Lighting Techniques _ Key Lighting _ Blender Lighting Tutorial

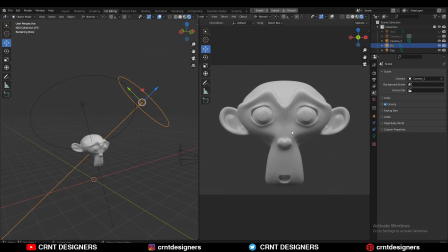4:07 Now we have this high key lighting setup, okay, and now we want to manipulate this lighting setup. How we can do that? First thing is you can diffuse the light for the softer lighting. If I'm going to hide this field light and now I have this light at here and its intensity is somewhere around 200.
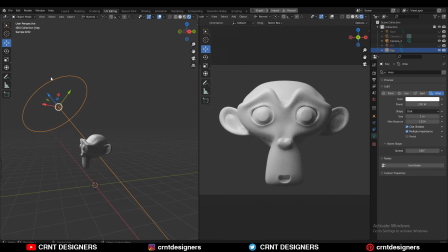4:27 And now I want to diffuse this light. How I can do that? Either I can increase its scale, so I will get less light or more even light. Or another option is I can add a plane and which will be work as a diffuser for me, and I can place this plane in between the monkey and the light.
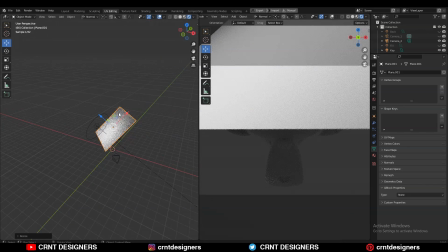4:47 So just scale the plane like this and bring it here.
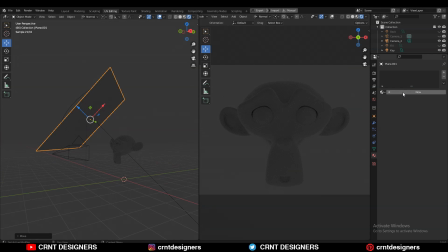4:51 And now I'm going to give them different material to this plane and I'm going to increase its transmission little bit.
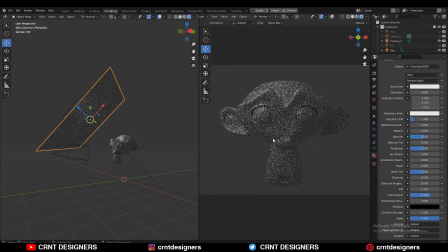4:57 So as I increase the transmission, now it is working as a diffuser to diffuse this light. And you can see I'm getting this little bit of light at here. So if I decrease the transmission, I'm getting nothing.
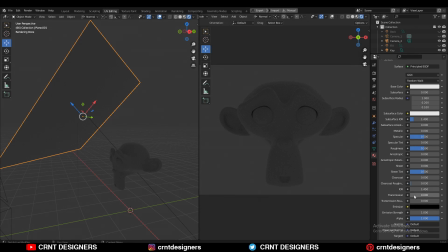5:12 I'm getting the darkness at here. And as I increase the transmission, I'm getting that softer light.
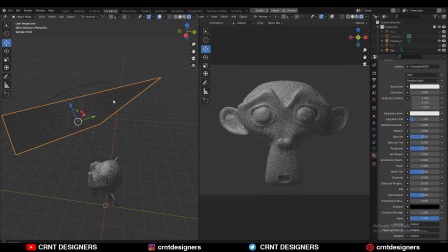5:19 So this thing you can use to diffuse the light. So you will get more softer and even light.
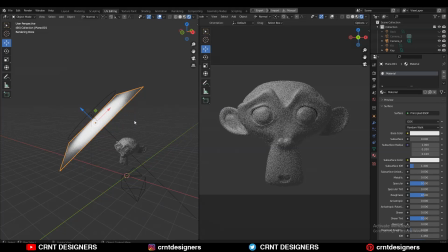5:24 Second thing is the bouncing the light and using it. Bounce the light of a wall or bounce board to create the softer light spread.
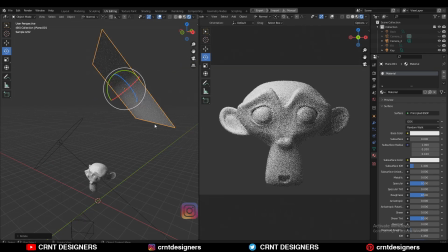5:32 I can take this light as like this and I can rotate it in this way and I can create this angle at here which you can see.
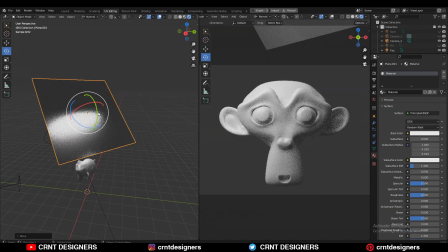5:41 And now I need to decrease its reflection. I will get that bounce effect.
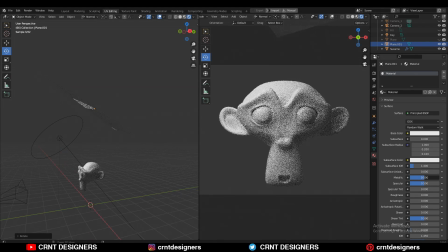5:46 Now just decrease its roughness and increase the metallic value. And you can rotate the light like this.
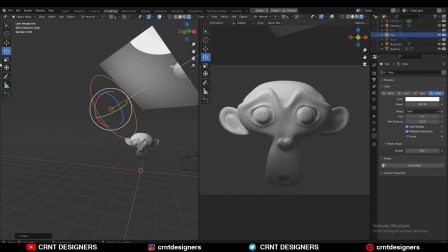5:55 Okay. So you can see I have rotated this light. And I'm getting the small angle at there to this light.
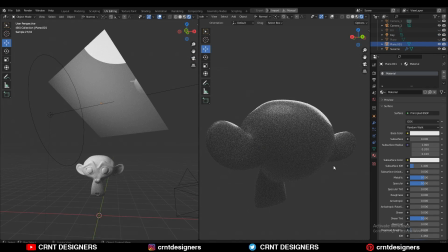6:04 So here you can see I'm getting little bit of light at here. Just because of the bouncing of light.
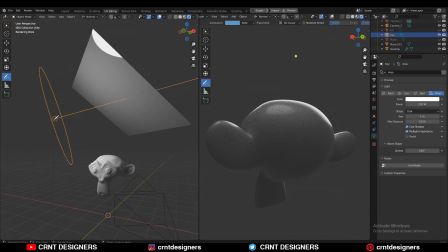6:10 How it's work? My light source is in the angle and which goes like this. And here I have one plane which has reflected material. And then light bounce like this to the backside of the monkey.
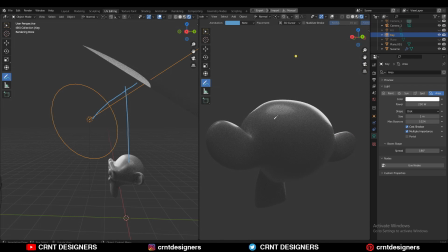6:23 And that's why I'm getting the small amount of light at here, you can see. And if I turn off this plane, then I'm not going to get any light at there.
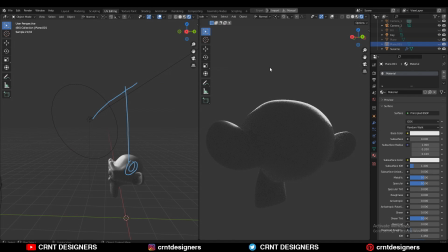6:32 So just select this plane and turn off it. And you can see the results at here. I'm not getting any kind of light. So this is the small example of the bouncing of light, which you can use in the scene.
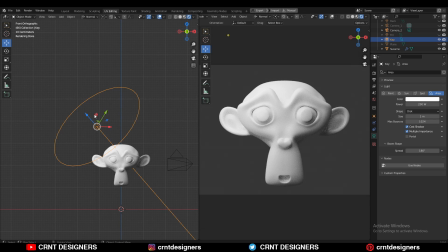6:43 The next option to manipulate the light is moving the light further away from the subject.
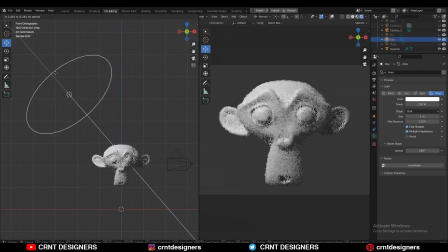6:49 As like this, or you can take it a little bit close also. In this way, you can manipulate your light without decreasing its intensity.
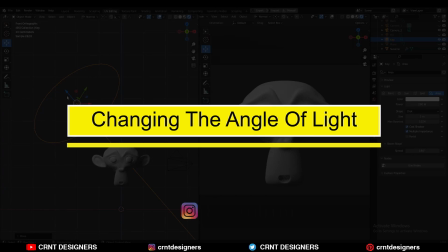6:57 And the fourth option is adjust the angle of the light to achieve the different look.
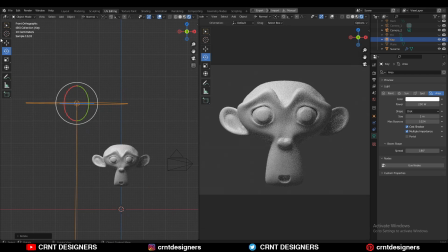7:02 So if I take this light, if I change the angle of it, now it's the 90 degree angle and take it on the top of the monkey.
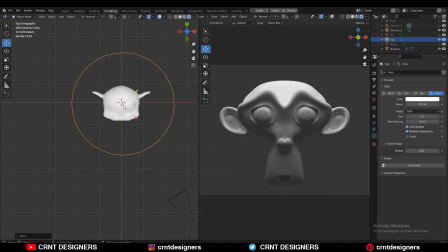7:11 So I'm getting the different look at there. You can see here. If I change the angle, something like this, and if I move the light here, I'm getting the different look.
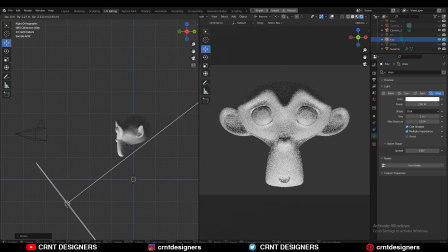7:21 Then I can change the angle as like this. And now you can see I'm getting this horror look.
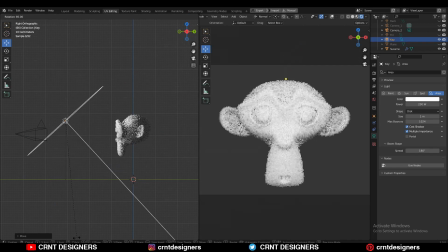7:27 Now this is like a more cinematic look. And that's why I'm getting this highlights as like this.
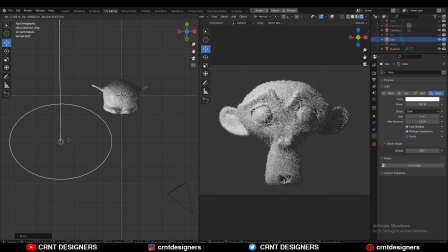7:33 I can place the light here in this angle as like a studio light setup. Just changing the angle of your light, you can achieve the different looks. So this is the fourth way to manipulate your light source.
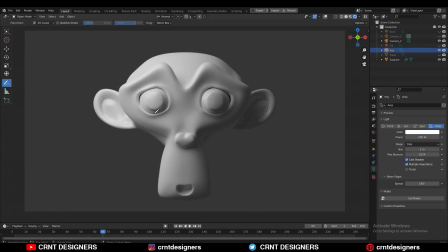7:46 So in this tutorial, what we have learned? We have learned key light, which is the important light source in the scene. It's different types, low key lighting and then high key lighting. And then we have learned how to manipulate the light with the four ways.
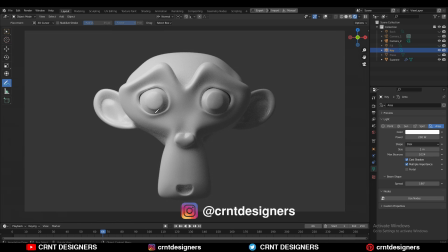8:01 So that's it for today. Thanks for watching. If you like this tutorial, then hit that like button and subscribe our YouTube channel. Bye bye. So next video, take care.